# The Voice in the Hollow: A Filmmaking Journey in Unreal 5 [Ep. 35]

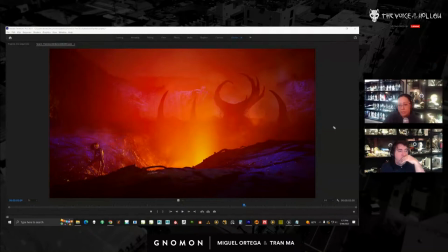(21:58)
So when I add the fog, I try to put it behind a tree. That pulls out the tree more so we can see these horn shapes and this tree shape.
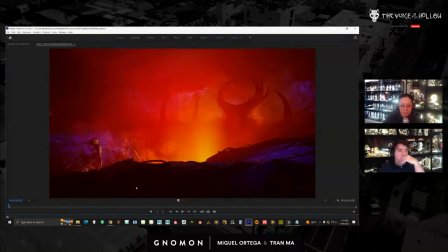(22:08)
So I think that looks better. And these are kind of fun to light because they don't have to look real.
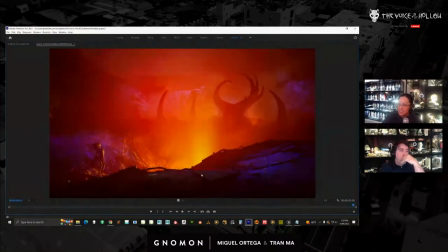(22:15)
Or look, they're just so stylized. They can be really abstract.
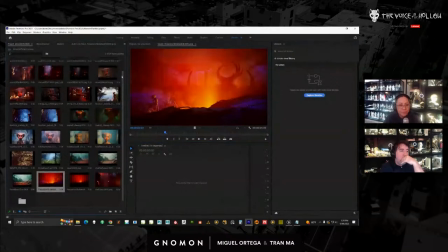(22:20)
So that helps make it pop a little bit more. I'll show you some other stuff.
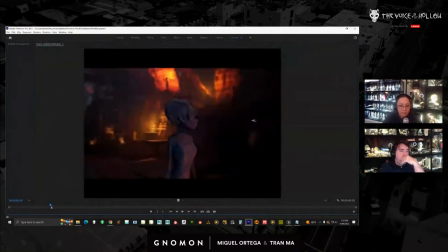(22:29)
So this shot took a while. It's really long in terms of the number of frames.
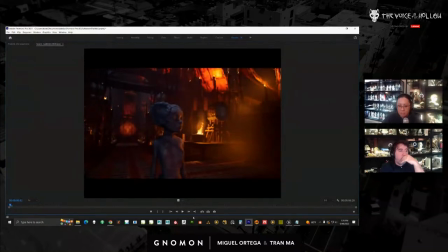(22:37)
And it had to do a lot of troubleshooting on this one, on some of the Niagara stuff.
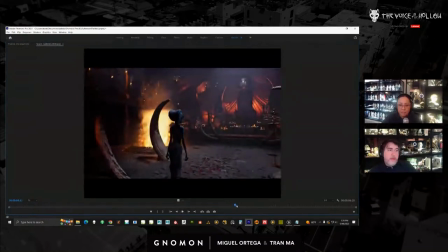(22:43)
And we're still having issues with it. Yeah, but I think I actually fixed it, figured it out.
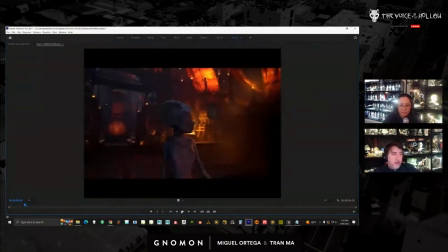(22:49)
The black stuff too? Yeah. So let's play. This is like our first. This is later on.
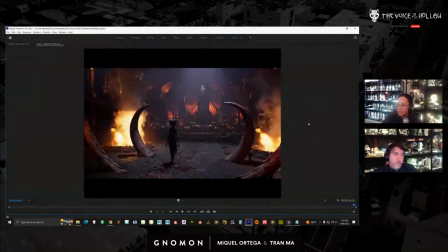(22:55)
This is a different set. It's a ceremony. So we made the ceremony after our initial first stuff.
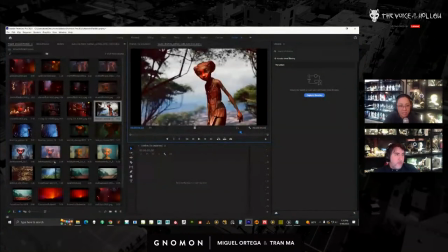(23:02)
And again, our initial first stuff was like this crap, right? This crap, that crap.
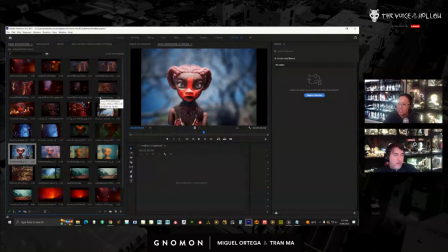(23:10)
and then we're just like learning how to use the tool as we go. So that's why the first stuff is really terrible.
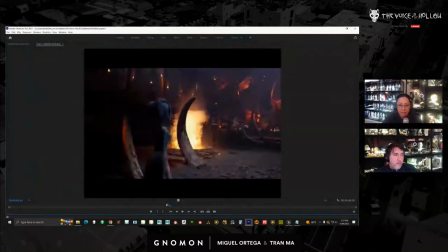(23:17)
And then this is our second set where it's different lighting scenario.
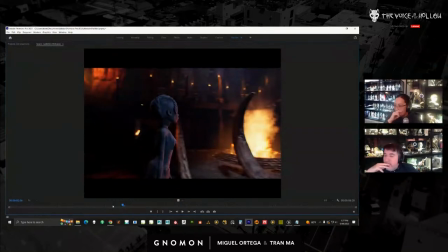(23:22)
And we feel like this kind of stuff better. Yeah, we also light this type of stuff better.
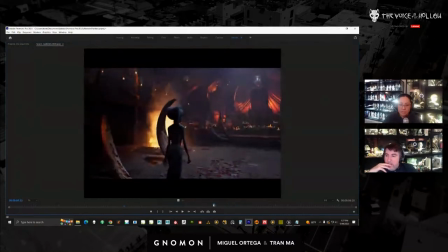(23:27)
It is really, it does go dark. And I'll talk about that a little bit, but characters don't ever really go black.
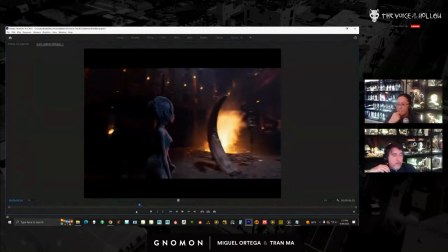(23:35)
So they're in shadow, but they still have light on them.
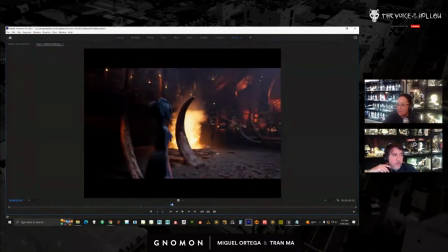(23:38)
So it is more like what you would see, like if you watch like any animated film, never really that dark.
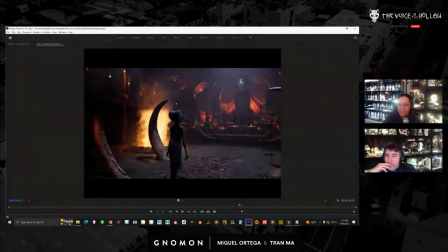(23:45)
I think it's because it's for kids. But for us, it's not that reason. It's just because it looks bad.
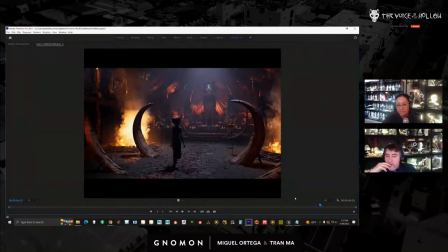(23:51)
But yeah, so we light interior sets a lot more nicer. And we also were just getting better at figuring out how to do this stuff. And then you can see it still has a lot of issues here. But it's, you know, a much better first look than what we were showing before.
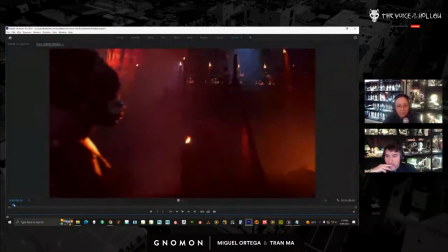(24:11)
Here, you know, this is where it was at a couple of days ago. I'll just play.
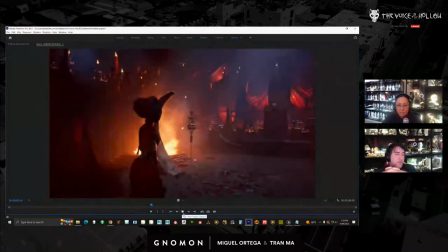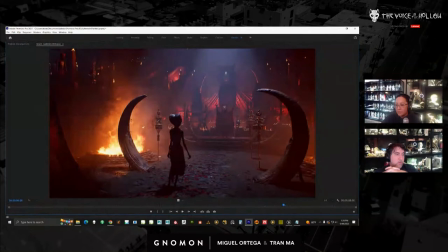(24:21)
So the lighting, what I've done here is I punched up the color so it's less muddy. I've added more height fog, so there's more fog, right? Inside Unreal. And then I have, you know, a lot of like extra smoke.
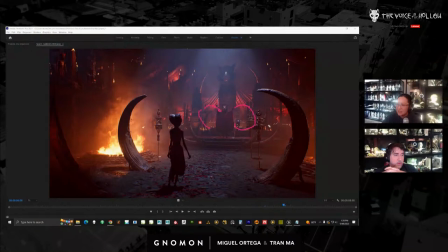(24:38)
This is one of the few sets where you can just put smoke everywhere and it looks cool and it makes sense. So there's just like fog cards and elements all over the place. We also have extras up here and a whole crowd here. So this shot takes a long time to render.
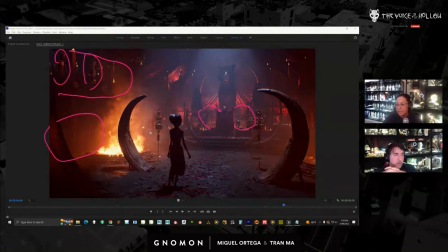(24:55)
These extras are all Alembic files and it's super slow when you have an Alembic file and we have more than one. We have like a ton in the crowd and then the main characters.
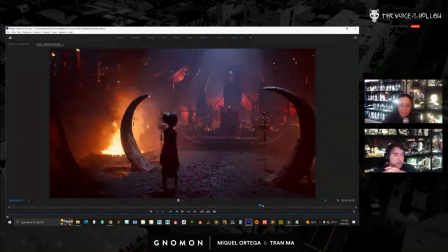(25:08)
Now, the issue that I was troubleshooting were these black artifacts. If you look here, you can see. And then I realized what that is the heat distortion. So I didn't make these. I bought them on Marketplace. They are from Action VFX.
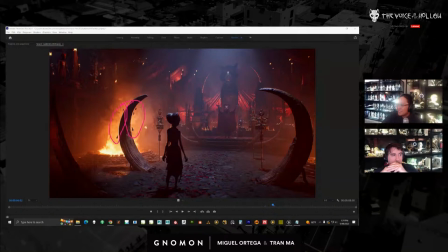(25:30)
No, Ricardo, just add fog doesn't work. It actually tends to make stuff uglier. So fog, you need it, but it doesn't fix everything. If you have too much, it makes this shot look bad. So it's actually really tricky.
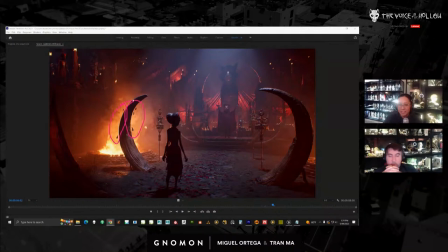(25:47)
This is coming from heat distortion. So in this fire pack, there's heat distortion where it warps the image. And the reason why it's picking up black is it's basically trying to warp this horn, right? And it's just kind of fluttering out like this.